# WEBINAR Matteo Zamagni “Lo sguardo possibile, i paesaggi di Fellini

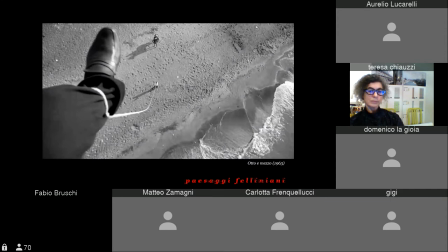[32:43]
Allora, quindi la scena di questo sogno di apertura ritrae Guido che vola su una spiaggia e viene catturato ad un piede con una corda. La spiaggia dovrebbe rappresentare il subconscio, la cattura, il blocco creativo di cui il protagonista è vittima.
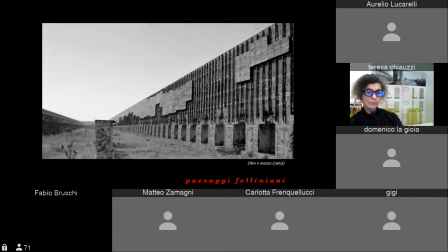[33:01]
Altra immagine di 8 e mezzo, questa probabilmente girata in un acquedotto romano, in questa lunga parete quasi infinita, evoca l'atmosfera della morte, perché qui Guido incontra poi i suoi genitori defunti e quindi è un paesaggio
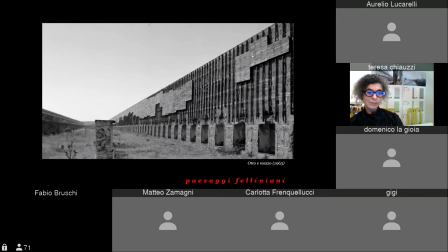[33:18]
che è il simbolo della morte. E la parete sembra infinita anche perché sapientemente il regista mette sul punto di fuga il muro, no? E quindi non la vediamo terminare.
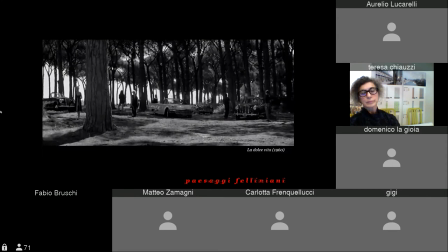[33:33]
Oppure il paesaggio simbolico forse più celebre, che è la scena finale della Dolce Vita, che in uno di quei convegni che si tennero a Rimini, alla Fondazione Fellini, una psicologa israeliana junghiana, Ava Adobe,
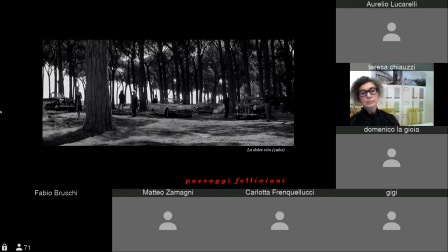[33:48]
lesse come una trasposizione cinematografica pressoché letterale di un sogno di Jung. E sappiamo che Fellini sapeva tutto appunto di Jung. La pineta rappresenterebbe il subconscio, ancora una volta il bosco è l'archetipo del subconscio, come il bosco che abbiamo visto prima nella scena della fonte.
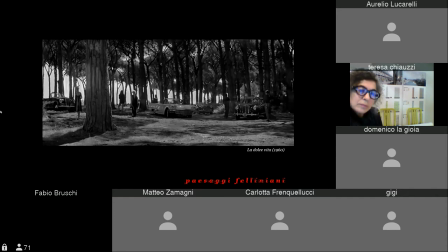[34:09]
Il mare
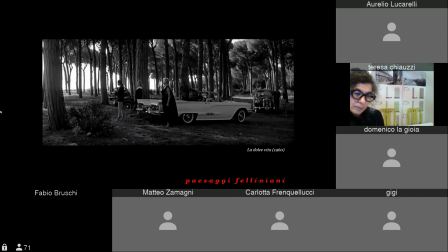[34:12]
rappresenterebbe la fonte di un battesimo creativo, e dal mare alla fine compare una creatura mostruosa,
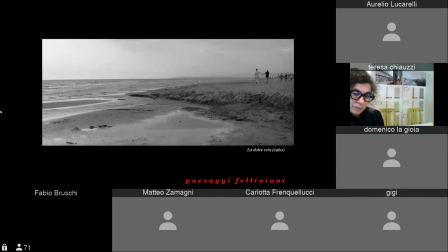[34:19]
gigantesca, in decomposizione, che rappresenterebbe la rigenerazione artistica. Allora, io personalmente, quando vidi la prima volta, ricordo ancora La Dolce Vita, arriva estremato alla fine. Tra l'altro vidi la versione restaurata agli Agostiniani, e chi è di Rimini sa che è un'impresa dura stare sedute su quelle sedie,
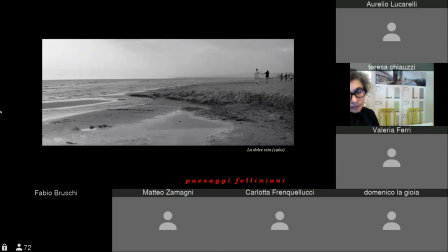[34:38]
per cui francamente non l'avevo capita, se vogliamo dirla schietta. Però quello che a me interessa non è tanto decodificare il simbolo.
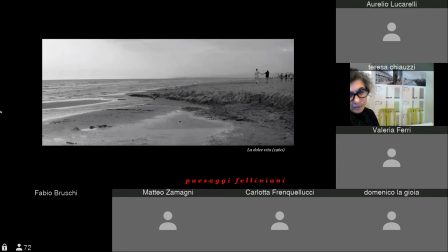[34:53]
L'aspetto interessante del paesaggio simbolico è che in realtà è ambiguo, non può essere decifrato in maniera univoca, e questo Fellini lo sa bene e ce lo racconta nelle sue interviste, nei suoi libri. Quindi ci troviamo spesso a livello di contenuti davanti a paesaggi ambigui.
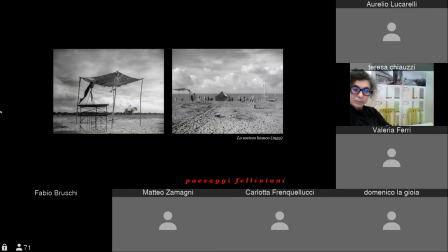[35:09]
Poi c'è tutta la parte più divertente legata a come lavora Fellini sui parametri espressivi, quindi a livello di significanti, e qui faccio vedere qualche esempio, ce ne sono tantissimi. Il tema è sempre quello,
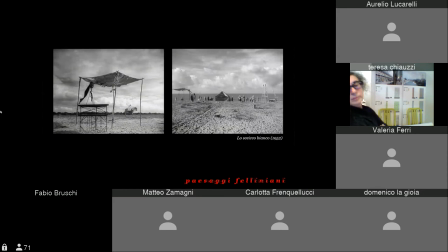[35:26]
galvanizzare l'immagine e trasformare un paesaggio solitamente ordinario in qualcosa di surreale. Un primo modo è quello di comporre la scena, comporre sapientemente l'inquadratura. Questi sono due fotogrammi tratti dal primo film in solitaria di Fellini,
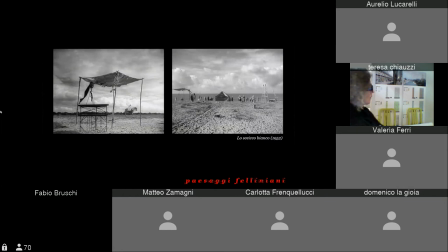[35:45]
Lo Sceicco Bianco, perché in realtà aveva fatto Luci del Varietà con La Tuala poco prima. Questo è il suo primo film, diciamo, da solo, e questo forse è il suo primo fotogramma, quello di sinistra, perché sono i titoli di apertura, con Albertone Sordi che appunto fa Lo Sceicco,
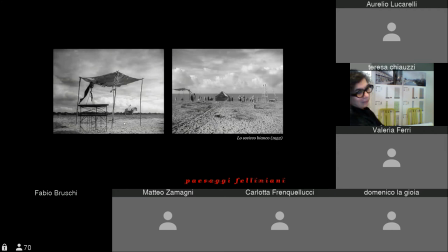[36:02]
lavora nei fotoromanzi, diciamo, fa il modello per fotoromanzi, e la collocazione di alcuni elementi ambivalenti, ambigui, crea un paesaggio sospeso fra un set di un fotoromanzo e l'Arabia.
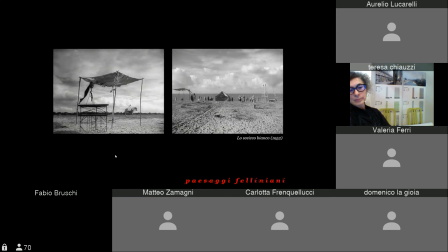[36:18]
All'inizio non sappiamo ancora dove siamo, no? C'è la prevalenza del cielo, spesso i cieli di Fellini sono pieni di nubi, e grazie all'inquadratura viene messa in scena un gioco
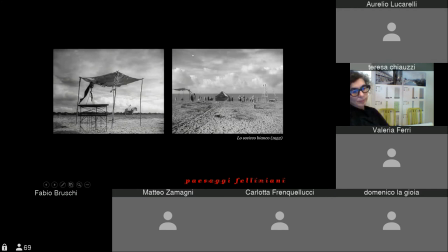[36:32]
ingannevole di paesaggi, quindi non si capisce ancora se siamo a Ostia o nel lontano Oriente.
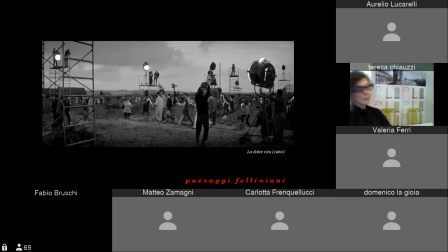[36:41]
Analogamente, spesso Fellini compone l'immagine con oggetti decontestualizzati, che quindi diventano surreali, sempre in contesti piuttosto banali.
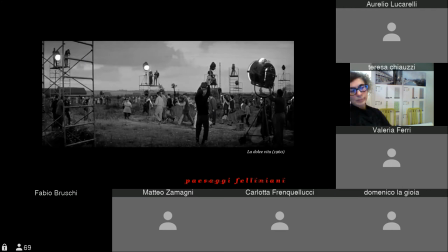[36:53]
Avviene ad esempio nella Dolce Vita, nella scena del miracolo, dove due bambini dicono di vedere la Madonna. Ci troviamo in un banale paesaggio di periferia che potrebbe ricordare le ambientazioni di Pasolini,
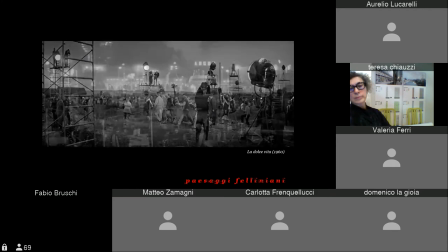[37:07]
comunque del cinema neorealista, ma questo paesaggio banale di periferia si converte in una sorta di circo mediatico,
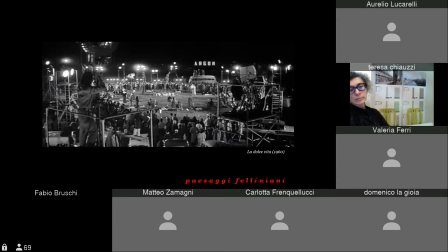[37:14]
perché quando si sparge la notizia che questi bambini fanno miracoli, ovviamente tutti i paparazzi, tutti i fotografi, i giornalisti si precipitano sul luogo. E quindi vediamo questa scena popolata di fari, luci, questa insegna
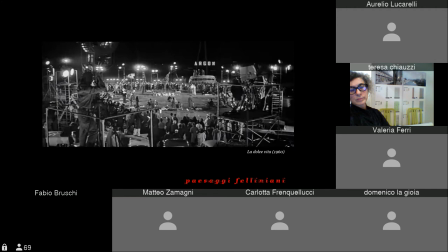[37:31]
in secondo piano, tutte queste impalcature. Fellini usa molto le impalcature, come in quest'altra scena, lo stesso principio.
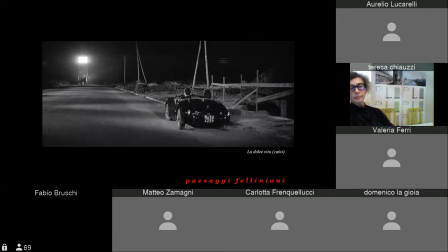[37:40]
Siamo in una via periferica dove, sempre nella Dolce Vita, Marcello, in questo caso la sua fidanzata, hanno un litigio. Il paesaggio sarebbe molto ordinario se non fosse per quella specie di torre faro, ma non è una torre faro,
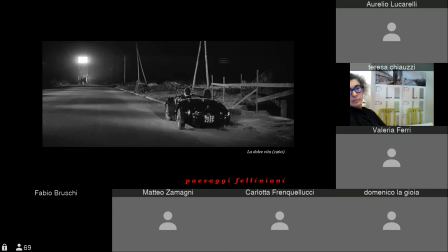[37:54]
è una impalcatura cinematografica con tanti fari che illuminano, quasi come se si trattasse di un interrogatorio,
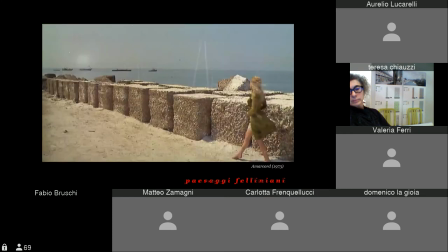[38:01]
la scena. Un altro modo per comporre l'immagine è quella di lavorare sulla linea dell'orizzonte,
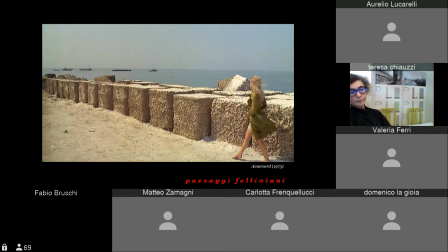[38:08]
e di solito Fellini lo fa ricorrendo a due stratagemmi. Uno è quello di rafforzare alcuni elementi specifici nel primo piano che rafforzano la prospettiva.
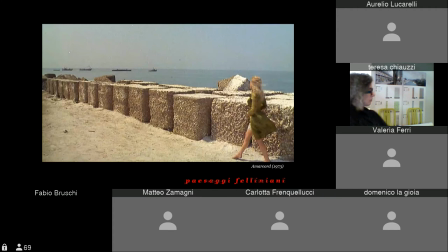[38:21]
Ad esempio qui vediamo la palata di Rimini, e in questo senso mi viene in mente la siepe dell'infinito di Leopardi, perché la percezione della vastità, dell'infinito, scatta nel momento in cui noi sul primo piano
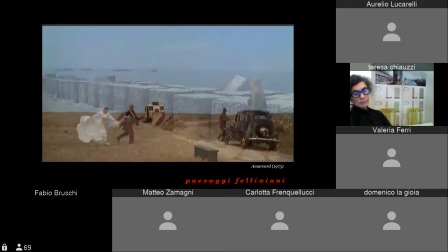[38:35]
percepiamo un elemento limitato. Un altro modo invece è quello di semplificare al massimo i materiali, le texture, no?
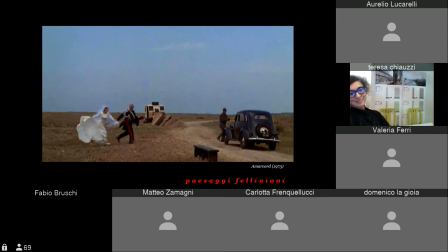[38:43]
Quindi il mare, questo è un campo arato, un prato incolto, diventano semplici tessiture di colore. Questa potrebbe essere un'altra immagine che accompagna la citazione che facevo di Courageau, che il paesaggio è dove il cielo e la terra si toccano.
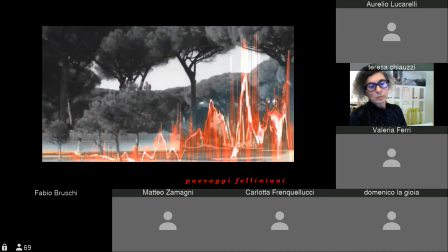[39:03]
Poi il cinema ovviamente ha un altro parametro fondamentale, che è il suono, che spesso diventa voce del paesaggio. Come dicevo prima, un paesaggio non si percepisce esclusivamente con gli occhi, ma anche ad esempio con l'udito.
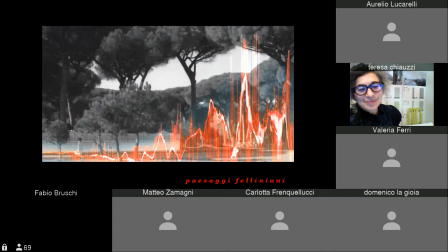[39:21]
Il vantaggio del fattore uditivo è quello di essere di per sé invisibile, e ovviamente Fellini approfitta parecchio di questo vantaggio per ammantare, per rivestire i suoi paesaggi di una dimensione misteriosa.
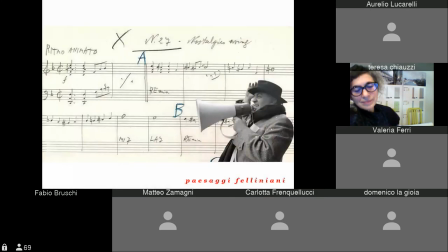[39:34]
Per cominciare bisogna dire che nessun film di Fellini è impresa diretta, come non lo era la maggior parte dei film dell'epoca. Intanto anche per una ragione pratica, perché tutti i suoi attori, molti dei suoi attori erano stranieri, o comunque li sceglieva magari più per i volti che per la voce, no?
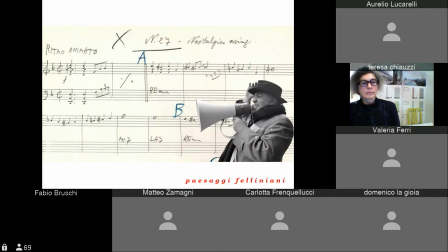[39:50]
A volte addirittura questi attori recitavano senza copione contando i numeri, cioè Fellini gli faceva dire i numeri e poi associava dopo un dialogo.
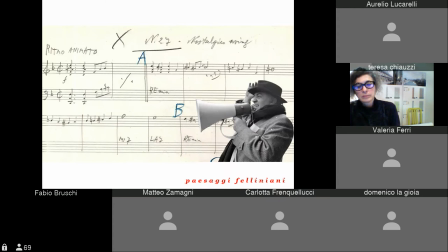[40:02]
E poi perché per Fellini il doppiaggio spesso fuori sincrono con il labiale e quel sottofondo innaturale di vuoto assoluto sono parte della magia del cinema, gli ricordano il cinema che lui scoprì da bambino andando a vedere i film di Hollywood al Fulgor,
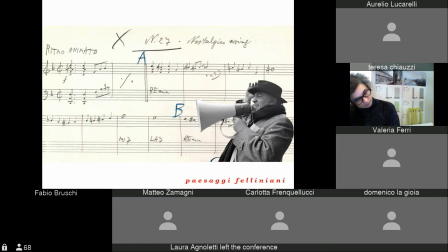[40:19]
no? Quindi grazie all'assenza di suoni reali, qualsiasi rumore, qualsiasi suono introdotto, un'inflessione dialettale, una formuletta magica sussurrata come Asa Nisimasa in 8 e mezzo, o ovviamente una melodia di Nino Rota, diventano estremamente potenti.